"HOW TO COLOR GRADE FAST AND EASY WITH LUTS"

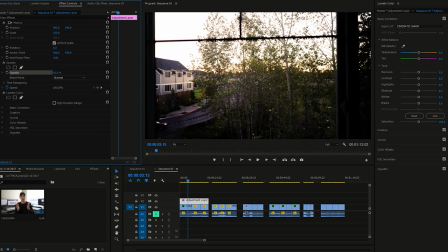250s
So I'm thinking right around like maybe 62% looks pretty good.
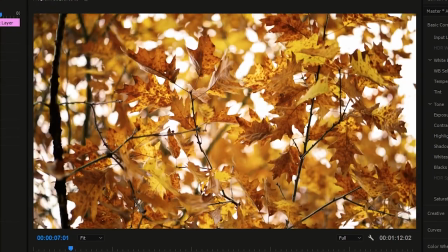256s
Let's actually fast forward to one of the other clips and see how it looks. Not too shabby. Now with each of these LUTs, some are gonna look better on certain types of footage than others, meaning certain types of lighting scenarios with bright sunlight or if it's kind of flat and dark. It's worth playing around with each one of these to really kind of see how it works with your footage.
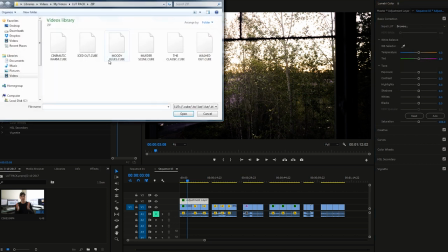276s
So let's go up top here and change it actually to, let's try the classic. The way I designed the classic was to be sort of a typical teal shadows, orange highlights, very traditional cinematic look.
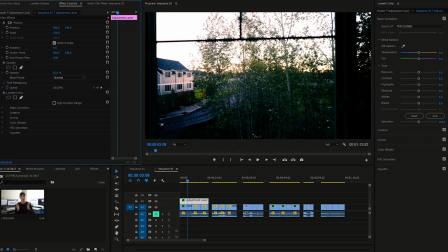290s
Again, let's play with the opacity just a little bit here to see what we can pull out.
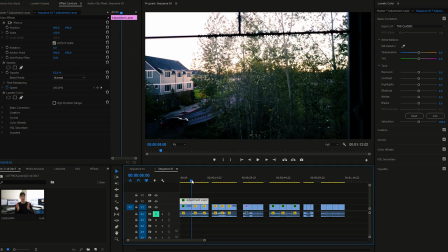294s
Don't want too much. That's looking pretty good. Let's move on to a different example of clips and try a handful more. Drag another adjustment layer out over top of some clips.
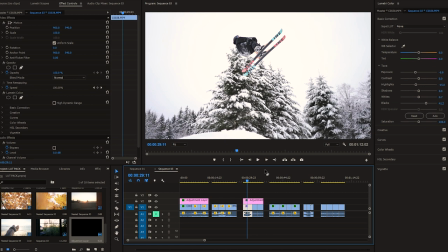307s
So these are snow clips. Now, right off the bat, they're kind of flat and boring.
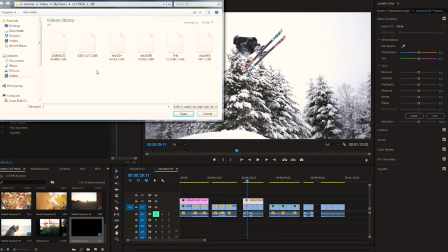312s
I developed a LUT particularly to give a very cold look, and this one is called Iced Out.
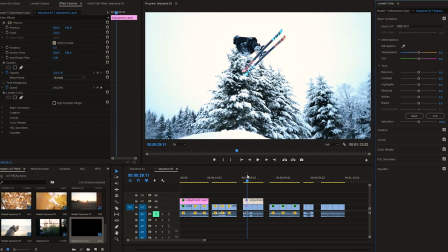316s
So let's drop that on there. Right off the bat, looking pretty good.
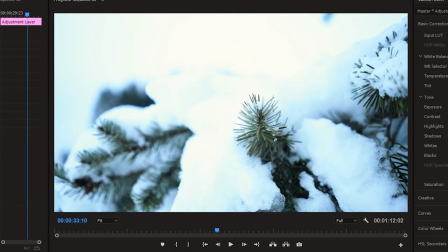322s
So you can see the before and after as I turn this track on and off, what it does. Starting with a fairly neutral clip that doesn't really portray any sort of emotion or mood toward the footage.
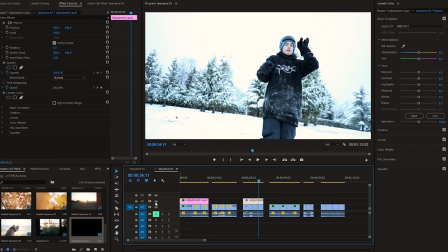333s
But as we apply the Iced Out LUT, it immediately cools down, kind of drops the shadows, adds a blue tint to everything, makes it look a lot colder.
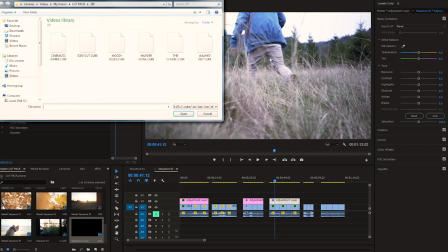342s
It makes you feel like it's cold. Another one of my favorites that I've developed, I call Moody Blues. This is a very, very sort of dark blue and magenta LUT that's going to more or less sadden your footage, if that makes any sense. It pulls down the overall levels of the clips and drops the shadows and then tosses in a bunch of blue and magenta to really give it this sort of sad feel. Now, why would you intentionally want to make your footage sad? Well, in some scenarios, that can be exactly what you're looking to portray, some sort of sad, deep, depressed feel.
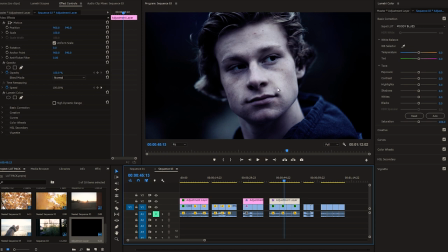372s
Now, obviously with this particular clip, it's way too intense. So we could individually go in and reduce the opacity of the effect. Around 50% looks much better. I'll show you the before and after. Now this one's probably my absolute favorite, and I call this one Murder Scene. It adds this really deep sort of green grunge to everything and kind of mutes other colors in it, so it just seems like it's almost like a horror scene.
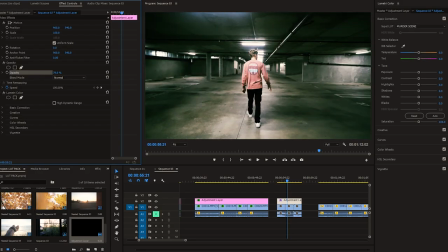401s
Again, we can kind of play with the opacity of it to just dial in the look we're after. Right about there, 80% roughly,
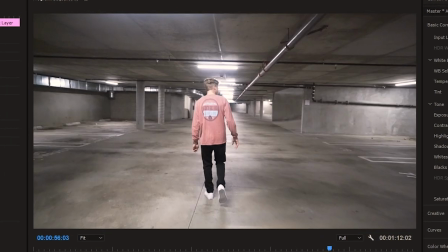410s
immediately takes it from kind of just plain and boring neutral parking garage to, wow, okay, somebody might have just died in here. Now again, guys, like I've said, some of these LUTs are gonna look better on certain types of footage than others. I highly suggest playing around with all of them, shoot a large variety of footage, and just go to town. Each of these LUTs is also gonna require a little bit of manipulation in order to really get it to look as it should on your clips. It's never really gonna work as just a complete drag and drop, and that shouldn't be an expectation that you have when it comes to creating photo and video. All things are gonna require a certain amount of sort of finesse and manipulation in order to really get them to look how you want to look. So that's it, guys. That's all I have for you today. If you guys do decide to purchase the LUT pack, seriously, thank you so much. It supports me a lot. And the reason that I decided to go and put this out there is because so many of you guys are learning. It seems as though I've developed an audience that is just super hungry to get out and start learning stuff with both photo and video. And a lot of people can have a difficult time finding a starting place. So a pack like this is gonna give you guys a nice little platform to get started and get moving and get some ideas flowing into your head so you can really just start grinding and creating. That being said, I'm gonna go ahead and end the video here, guys. Thank you so much for watching. I appreciate the support. Thumbs up, subscribe if you haven't already.